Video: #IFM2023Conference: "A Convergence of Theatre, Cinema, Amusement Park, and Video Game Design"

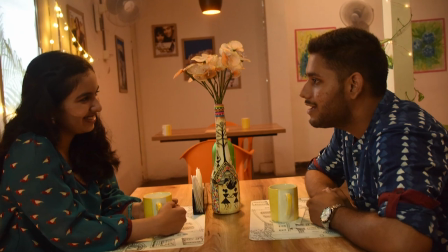499s
As table for two represents multiple genres, the lighting and props were customized as per the genre.
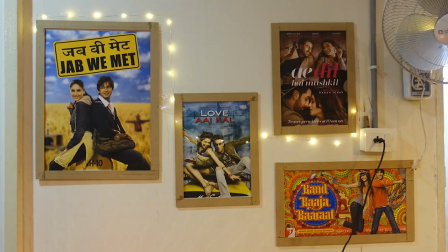508s
Indian commercial cinema, also known as Bollywood, was selected as the overall team of the cafe.
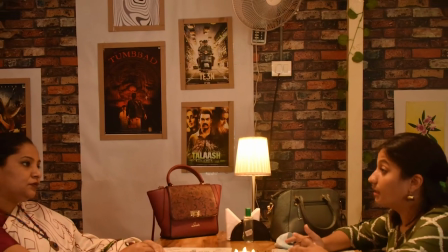515s
Popular film posters were displayed as a backdrop.
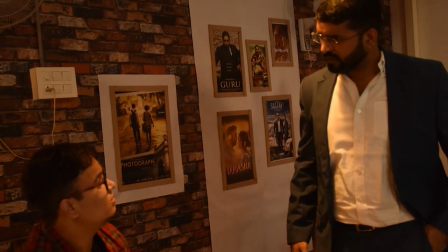518s
However, the genres of the posters were appropriately placed as a backdrop specific to the genre they were representing. In a conventional cinema experience, the lighting equipment, reflectors, cameras, etc. etc. are generally accommodated outside the borders of the shooting area.
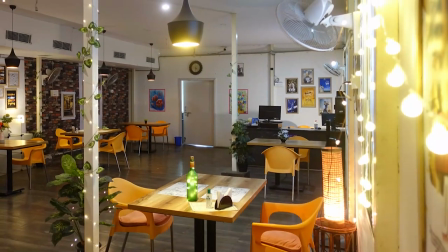537s
However, in PIN VR,
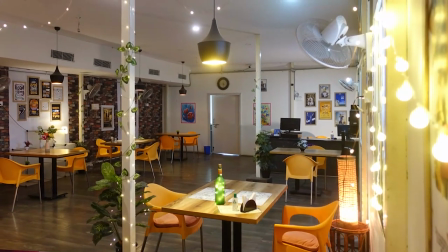540s
the shooting material is required to be a part of the set as everything is visible by the 360 degree cameras. In this manner, Table for Two as an embedded narrative draws from the spatial creation of amusement parks and portrays the pre-autor narrative within a story world.
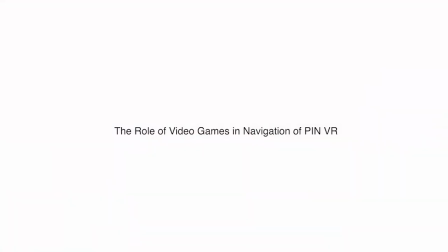561s
Now moving forward to the role of video game designs in the navigation of parallel interactive narratives in VR. This paper describes various perspectives of interactivity being the opposite of narratives.
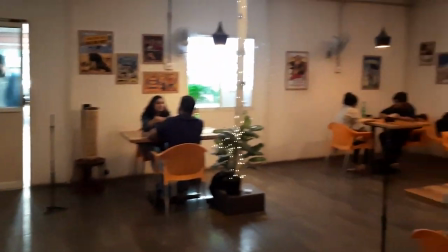580s
It suggests that in interactive experiences, the narrative flows under the guidance of the navigator.
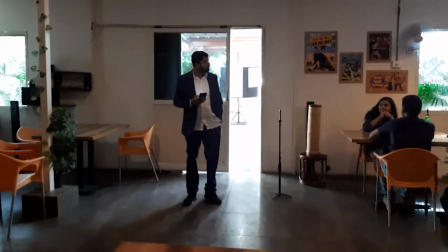587s
Therefore, it is important to design the narrative to encourage interactivity.
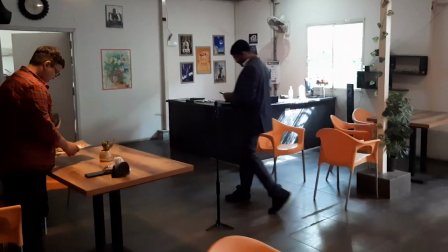593s
Most of the events in Table for Two take place as conversations. The lack of cuts,
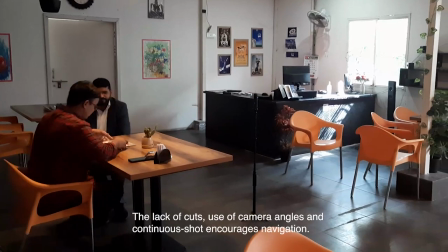599s
use of camera angles and the continuous shot encourages the navigator to look anywhere they desire, thereby inviting navigation.
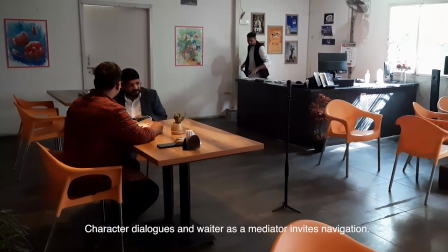608s
To further complement this aspect, several character dialogues invite the navigator to look at other characters in the cafe.
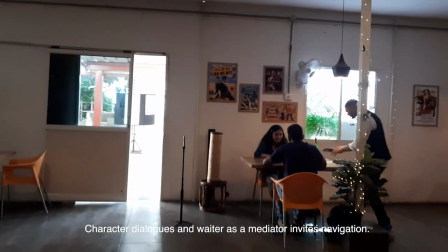617s
Additionally, the waiter character interacts with all characters in the cafe and is used to invite navigation. In this manner, variety of design considerations were taken in developing Table for Two which encourage navigator teleportation to drive the narrative experience. The navigator not only explores the different narrative spaces but also explores the different genres. To conclude this presentation, we would like to summarize that theater has influenced the acting method in Table for Two,
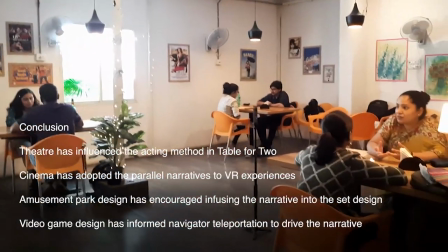657s
cinema has adopted the parallel narratives to VR experiences,
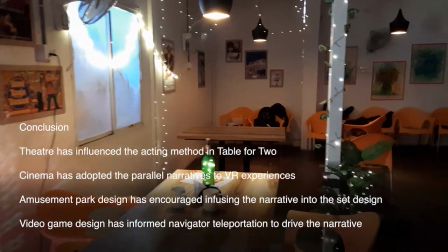662s
amusement park has encouraged infusing the narrative into the set design,
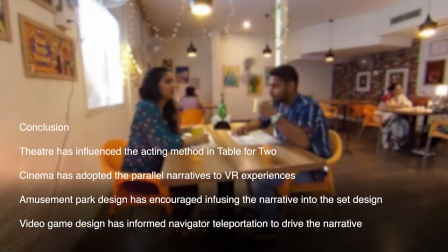667s
video game design has informed navigator teleportation to drive the narrative.
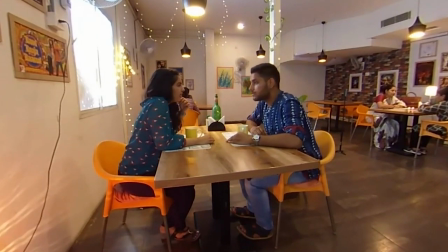671s
In this manner, each medium has played a significant role in shaping the design of Table for Two.
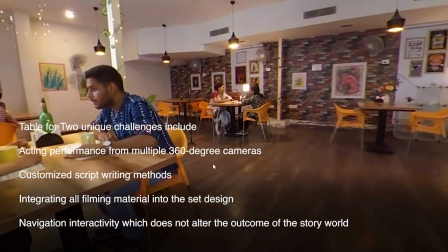679s
However, Table for Two as a parallel interactive narrator encountered its
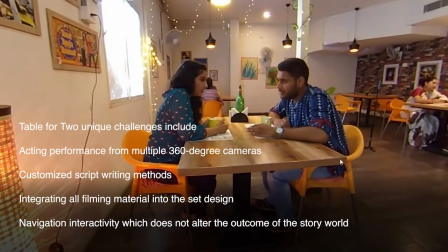684s
own unique challenges with acting performance from multiple cameras,
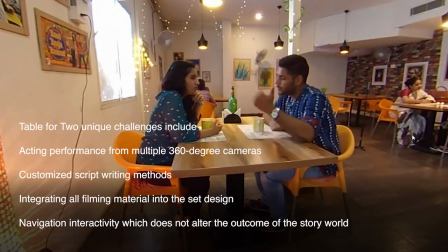689s
customized scriptwriting methods, integrating all the filming material into the set design,
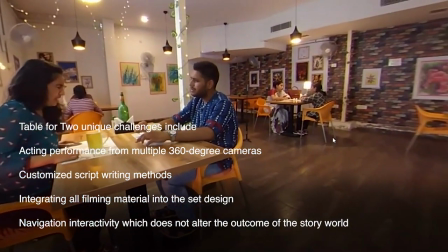695s
and navigation interactivity which does not alter the outcome of the story world.
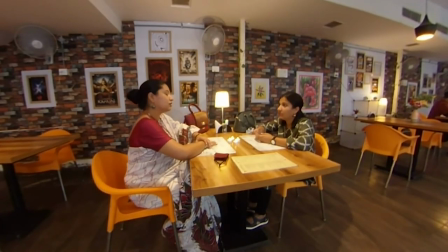702s
While this discussion privates around Table for Two, parallel interactive narratives in VR can also explore a single or multiple genres, any number of parallel storylines, and different methods of interaction. In this study, Table for Two represents an exclusive method for navigator immersion and interaction. The convergence of theater, cinema, amusement park, and video game design has contributed to constructing parallel interactive narratives in VR as a unique experience that explores new possibilities of storytelling in VR. Thank you for listening to the presentation.